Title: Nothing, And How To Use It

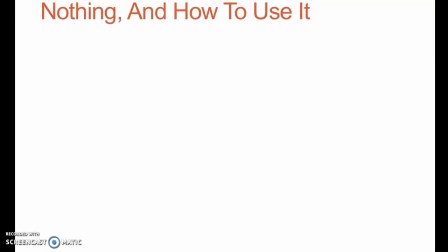[0:00]
All right, so let's talk for a minute about nothing. Specifically, how to use nothing on the screen. See, the problem is, in some ways, even though it can be very difficult to get started with filmmaking, filmmaking can be too easy.
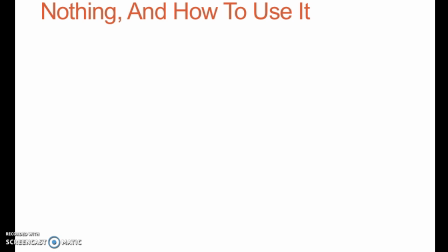[0:16]
In other words, a filmmaker can get lazy because you don't have to create, for example, a background. You can just point the camera, stick an actor in front of whatever. You want it to take place in a school, point it at a school. You want to take place in a city? Find an alley if you don't live in a city. Anything.
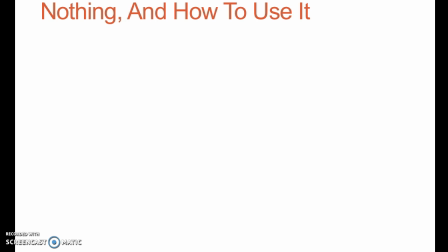[0:33]
And everything's filled in for you. The challenge can be then thinking about screen composition and specifically how to use the absence of something.
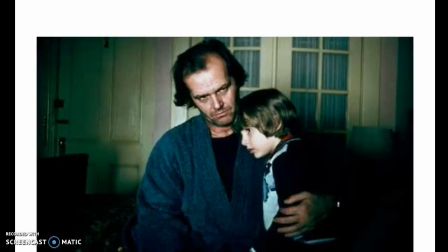[0:41]
So let's look at a couple of examples to show what I mean. Now here's a still from The Shining, Stanley Kubrick's film. And note the borders, the edges. There's an encroaching darkness. probably not even really noticeable on first listen but really
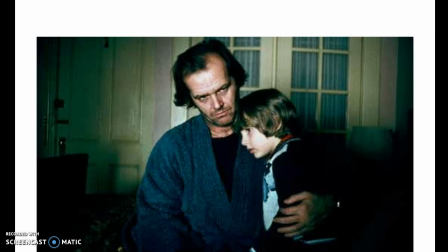[0:59]
um once you see it it's unmistakable this is not natural lighting at all this is taking a scene and twisting it from all what should be on paper a very touching image father holding his son but the the expressions
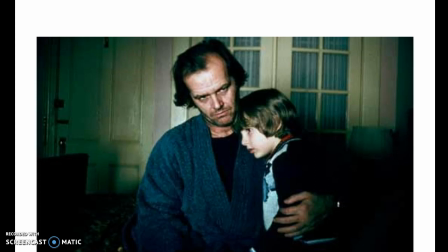[1:19]
of course, the awesome Kubrick stare going on, all make it sort of a bad dream of a scene, but then you add in the encroaching darkness in the background, and you've really got something happening there.
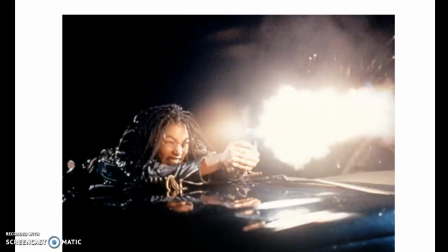[1:32]
Take it once in another direction. If we look at this from Catherine Bigelow's Strange Days, here we have the absence of something not really being used in an artistic way necessarily, but just visually compelling. It also tells you something about the filmmaker. In this image, it's very clear what this filmmaker cares about in the image.
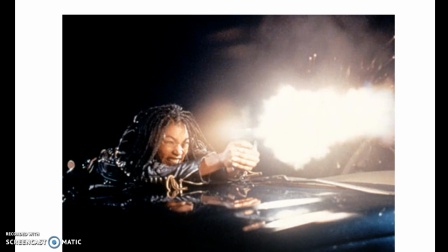[1:52]
This is not about time and place. This is not about characterization. This is about awesome-looking people in awesome outfits, firing guns, etc. And so in this sense, nothing isn't really being used.
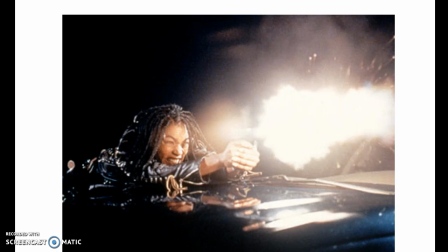[2:05]
In other words, if I replaced the background here with a cityscape, a city at night, something like that, not much changes. Right? It's still the same basic image.
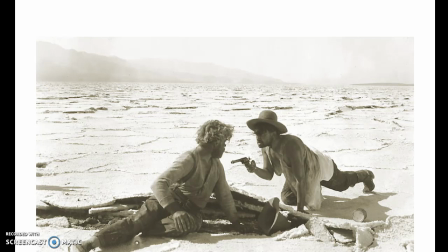[2:15]
Compare it to this. this is one of the final scenes from eric von stroheim's greed and here one we've got the great juxtaposition of the dark gun in the center of the screen against this just wasteland of nothingness which sort of and so the the nothingness there now and of course obviously there
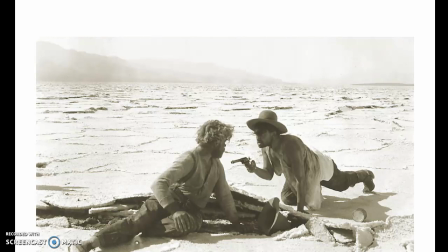[2:33]
is technically something there is clay there is sky and so on but it is so bleached so sparse so lifeless it is in effect nothing and it helps illustrate a couple of things One, the severity of their situation. Two, on a symbolic level, the emptiness their lives have become.
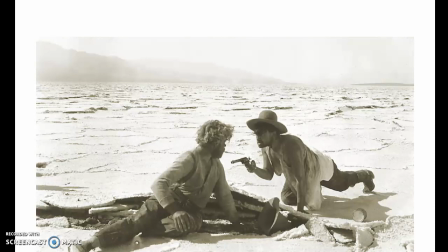[2:52]
And three, the depth of their obsession with each other. They clearly have bigger concerns than each other at the moment. And yet, all they're focusing on is the rage between them. So that's a really great use of nothingness.
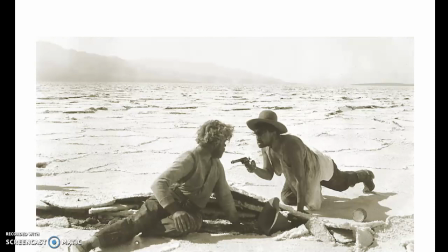[3:11]
I think it's interesting that a lot of times filmmakers who use nothing very very well are filmmakers who got their start painting because painters have to fill in everything they have to choose what goes in every inch of the image they want to create so just I mean one of the undisputed sort
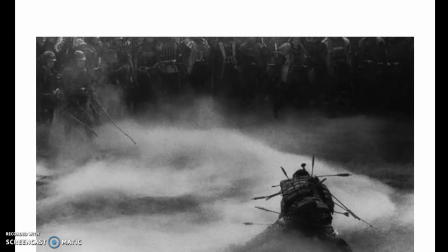[3:27]
of one of the undisputed masters of screen composition Akira Kurosawa look at this image from Throne of Blood there's no question who the most important person is in this image and if they were more crowded if we saw even the ground if there was mud anything between him and those other soldiers it
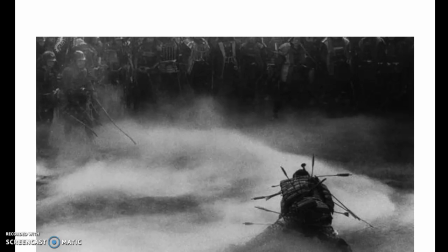[3:47]
because really it really changed the image but the fact that there's just this void that's this ghost of anything between him and this just mob of soldiers closing in on him really Like there's no question that he is in a lot of trouble,
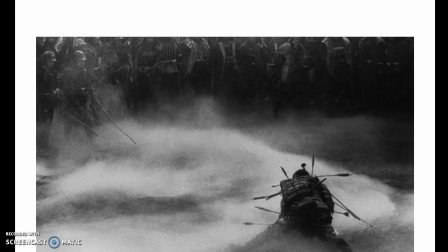[4:05]
but that creates a sense of helplessness.
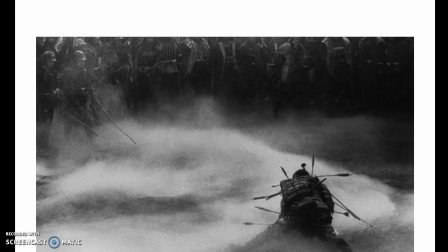[4:09]
There's not much sense here that he's going to suddenly stand up and take them all on. Things are closing in. And again, think about if we saw the ground here, if we saw pavement. Similarly, going back to this one, if we change the background,
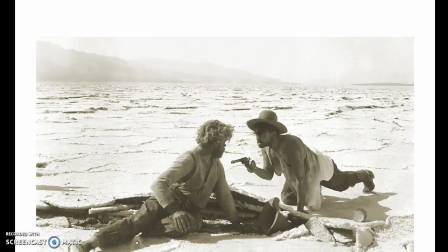[4:22]
if suddenly there are mountains clearly or a path or anything, It is a wildly different image with a different feel, a different subtext,
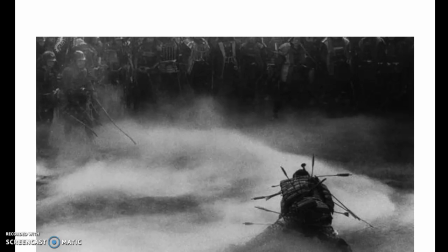[4:34]
etc. So Kurosawa did start out as a painter, as did David Lynch. And David Lynch usually likes to fill his screens with a lot of things.
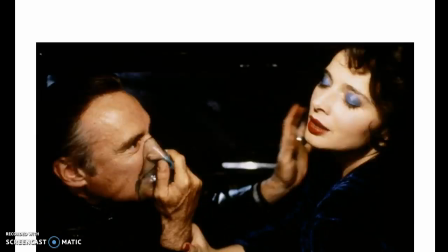[4:41]
But when he employs nothingness, he does it very effectively. So we look here at Blue Velvet. Very similar darkness in the background from Bigelow's Strange Days. And yet it's really enhancing what's happening. Their faces just glow against this darkness. and we see so much in Dennis Hopper's face,
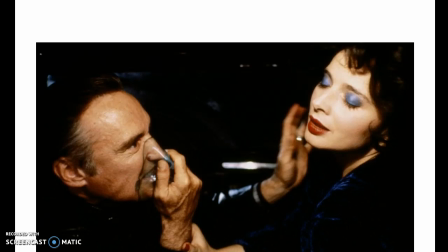[5:00]
Rossellini's face, the contrast of the two of them against this just nothing behind them.
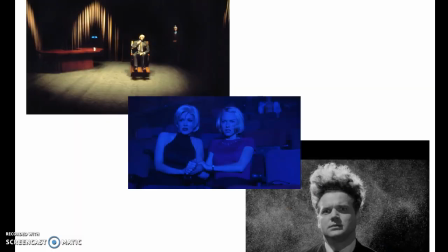[5:08]
And you can see that through a lot of his films. Of course the iconic image from Eraserhead but even if you look at something like Mulholland Drive where there is again there are things in the background and yet by washing it out the way he does by creating a sense of emptiness it illustrates the isolation of the character.
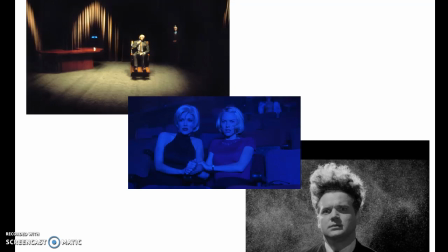[5:26]
So So in this sense it's a much more symbolic suggestion of emptiness. So as you're starting to think about how screens are composed, thinking about composing your own screens, think about what's going to go and where, and more importantly, why?
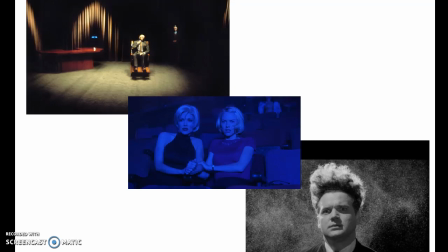[5:41]
If you're going to put nothing there, why? If you're going to put something there, how is that going to improve upon the lack of something? And as you're watching films where they make this choice, is it because they just wanted it to look cool? Which is fine. or were they trying to do something with that?
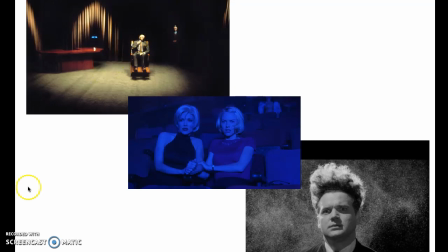[5:57]
And again use that basic tool of what if something different was in the background? So that's just a quick crash course on nothing.